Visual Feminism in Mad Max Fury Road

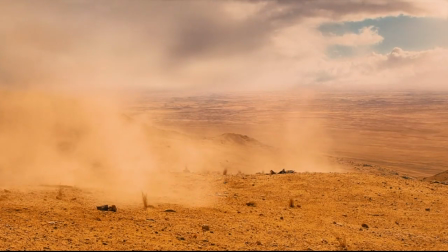[0:00]
The 2015 Australian movie Mad Max Fury Road is set in a post-apocalyptic desert wasteland,
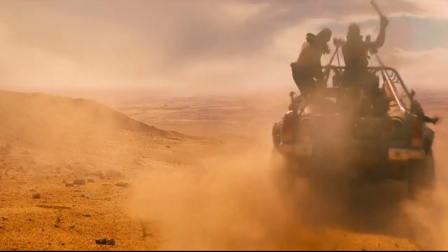[0:07]
and in this stark landscape with limited amounts of water, food,
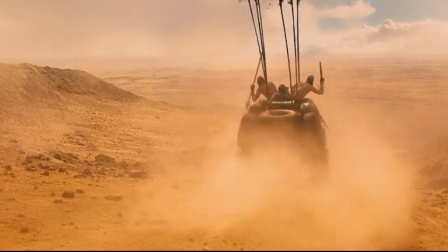[0:12]
gas, and humanity, everyone is crazed fighting for basic resources.
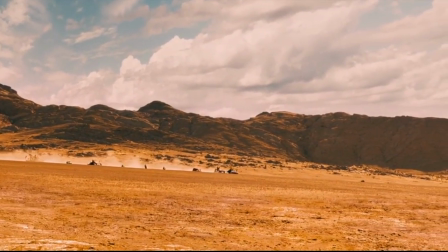[0:17]
The fearless Imperator Furiosa, one of most respected warriors of the tyrant Immortal Joe,
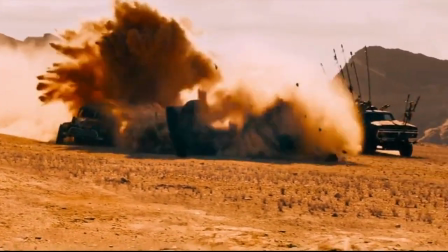[0:25]
betrays him and his loyal gang, the Wild Boys, flees the Citadel in her truck with Joe's 5 wives for breeding,
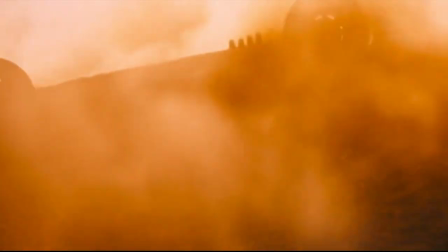[0:32]
searching for Furiosa's childhood homeland filled with resources and hopes, the Greenland.
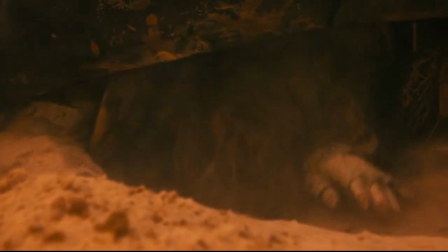[0:38]
With Furiosa and Max being both more action-based instead of about words spoken,
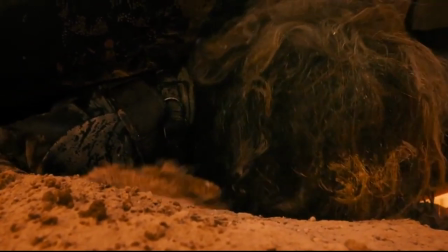[0:44]
the movie is a visually driven action film that is known for minimal dialogue.
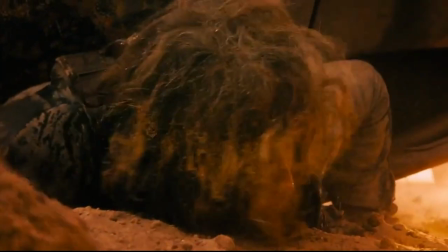[0:49]
And throughout this video, I will be asking the question,
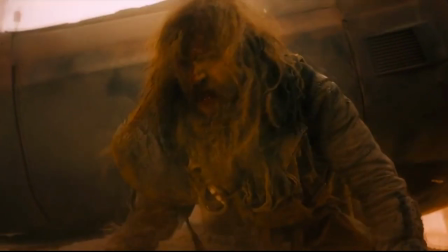[0:52]
how does this aspect of the film use its visual language to convey messages that align with feministic ideals?
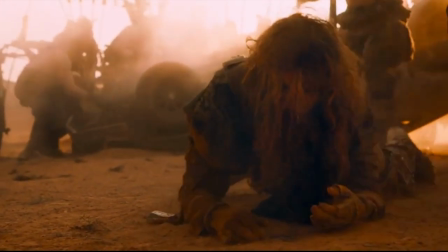[1:00]
I will be using scholarly research to show you how the film exactly uses its visual language to support things like female agency,
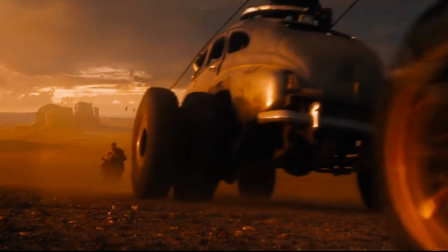[1:09]
solidarity, bodily autonomy, and resistance to patriarchy.
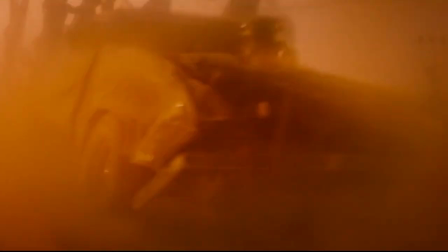[1:13]
Before we begin, I want to give you some context about visual language in movies.
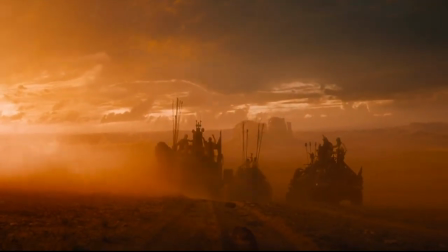[1:18]
In the class textbook, The Moving Picture by Russell Sharman, he talks about mise-en-scène,
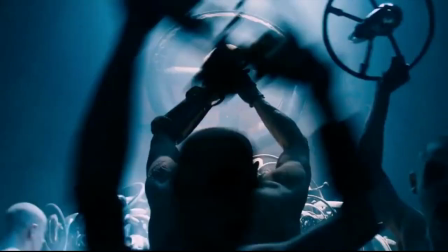[1:24]
cinematography, editing, all of which is the art used by the director when conveying a story.
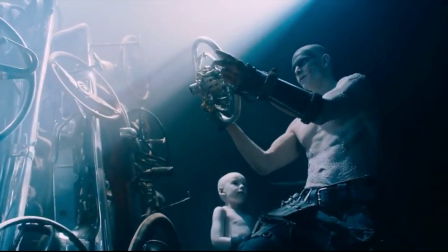[1:29]
Design of every frame can reveal or hide information, indicate power or weakness, all without words.
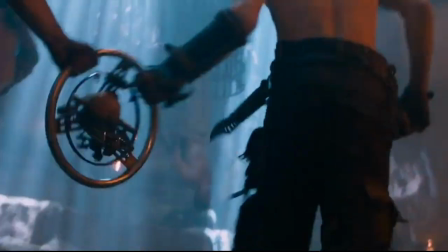[1:36]
How Mad Max Fury Road uses these cinematic elements is that it relies on characterization,
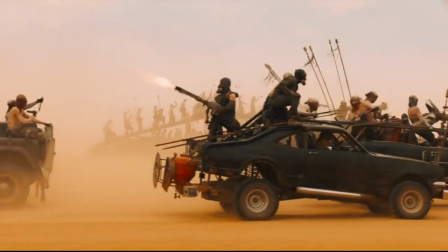[1:42]
composition, and camera angles to show gender balance.
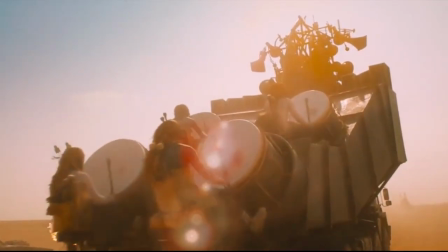[1:45]
The big focus of this video will be on mise-en-scène, which refers to every element in the frame that contributes to the overall look of a film,
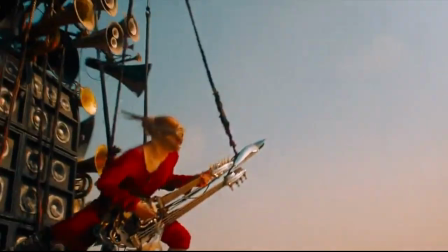[1:53]
like characterization, lighting, setting, composition.
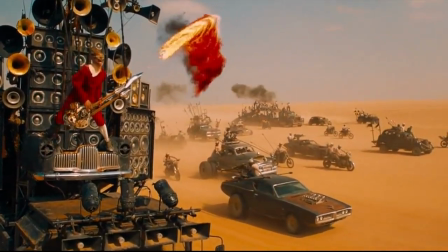[1:57]
I will also talk about cinematography, the art of motion pictures, specifically diving deeper into lighting and composition.
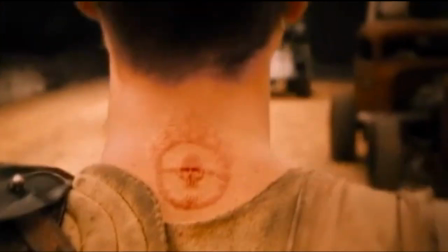[2:06]
The introduction of all the characters provide lots of rooms for comparison, and these comparisons show parallels of power balance and the characters.
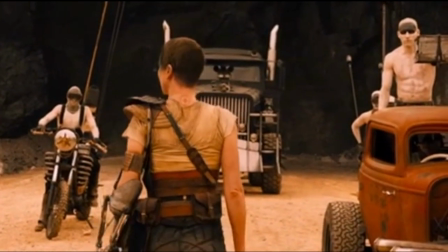[2:14]
For example, here we see Furiosa introduced,
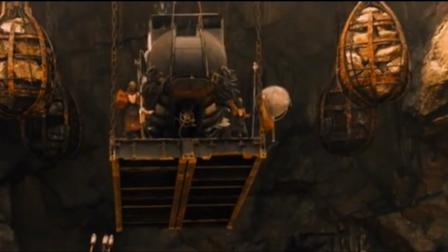[2:18]
and we only saw her from a behind-the-back angle where we could only see her back,
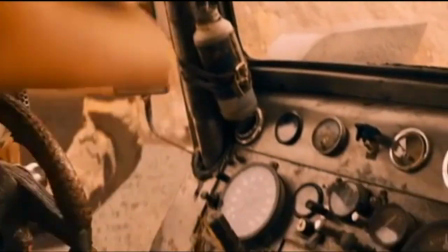[2:24]
her shaved head, clothing, and robotic arm in this scene as she gets in the car.
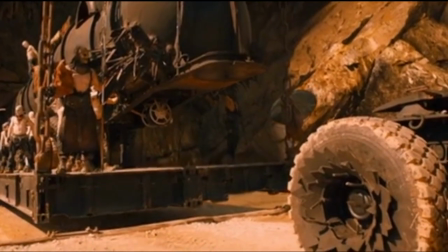[2:29]
The inability to see her face or her body is a deliberate decision made by the director to
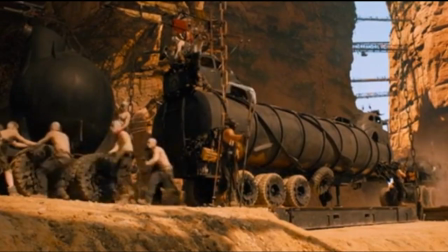[2:35]
show that this is not like the other films we have seen in this class of sexualized action heroine tropes.
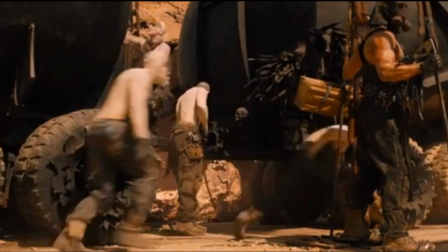[2:41]
Here we see Furiosa actively start a journey to 2 dangerous places,
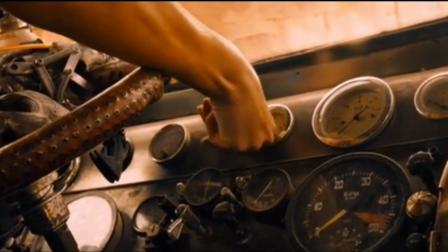[2:46]
Bullet Farm and Gas Town, in order to obtain scarce resources, risking her life for the mission.
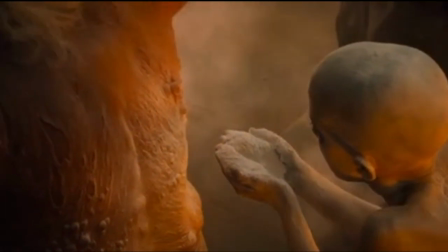[2:53]
On the other hand, the introduction to Immortal Joe, we also see his back, but his back is full of sores that he covers up with armor.
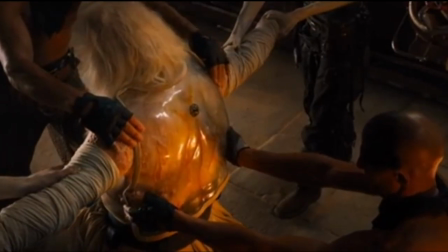[3:01]
Even in this initial introduction of Joe and Furiosa, we are visually presented these parallels of their leadership qualities.
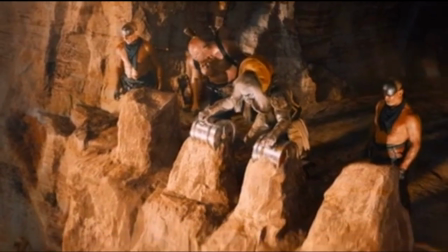[3:09]
Joe is seen stepping into everyone's view and getting praised for just talking.
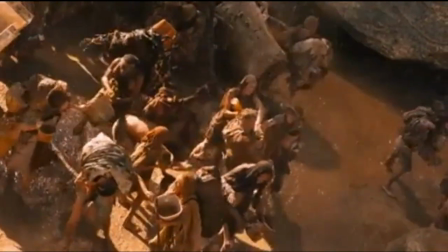[3:14]
Visually, we see this parallel by the height of where they stand.
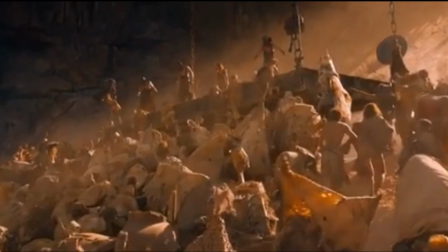[3:18]
Here we see Joe is at the highest level of the Citadel, while Furiosa is on the same ground level as the War Boys and the survivors.
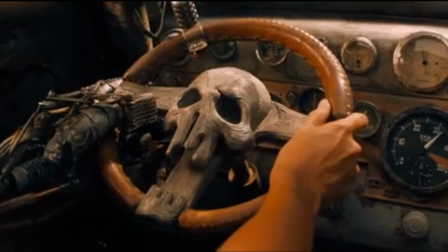[3:28]
Joe not only embodies weakness and insecurities, he is using unethical ways of violence, deprivation,
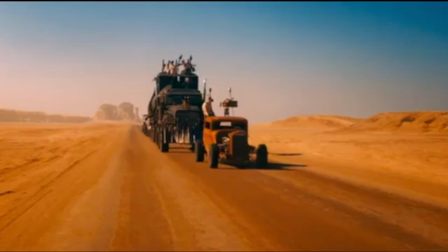[3:34]
and oppression to gain and exercise power, while Furiosa is actively on her way to become part of the change.
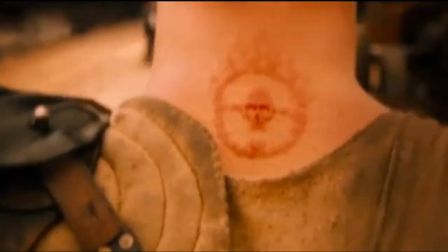[3:42]
In Sostiros Bambatsimopio's article called Examining Imperator Furiosa,
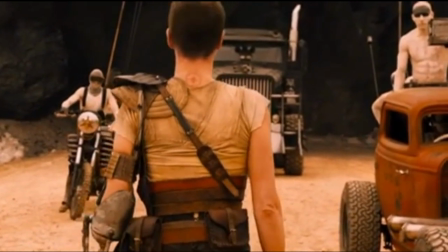[3:48]
references Furiosa's physical attributes as an important element to the feminist ideals of the film.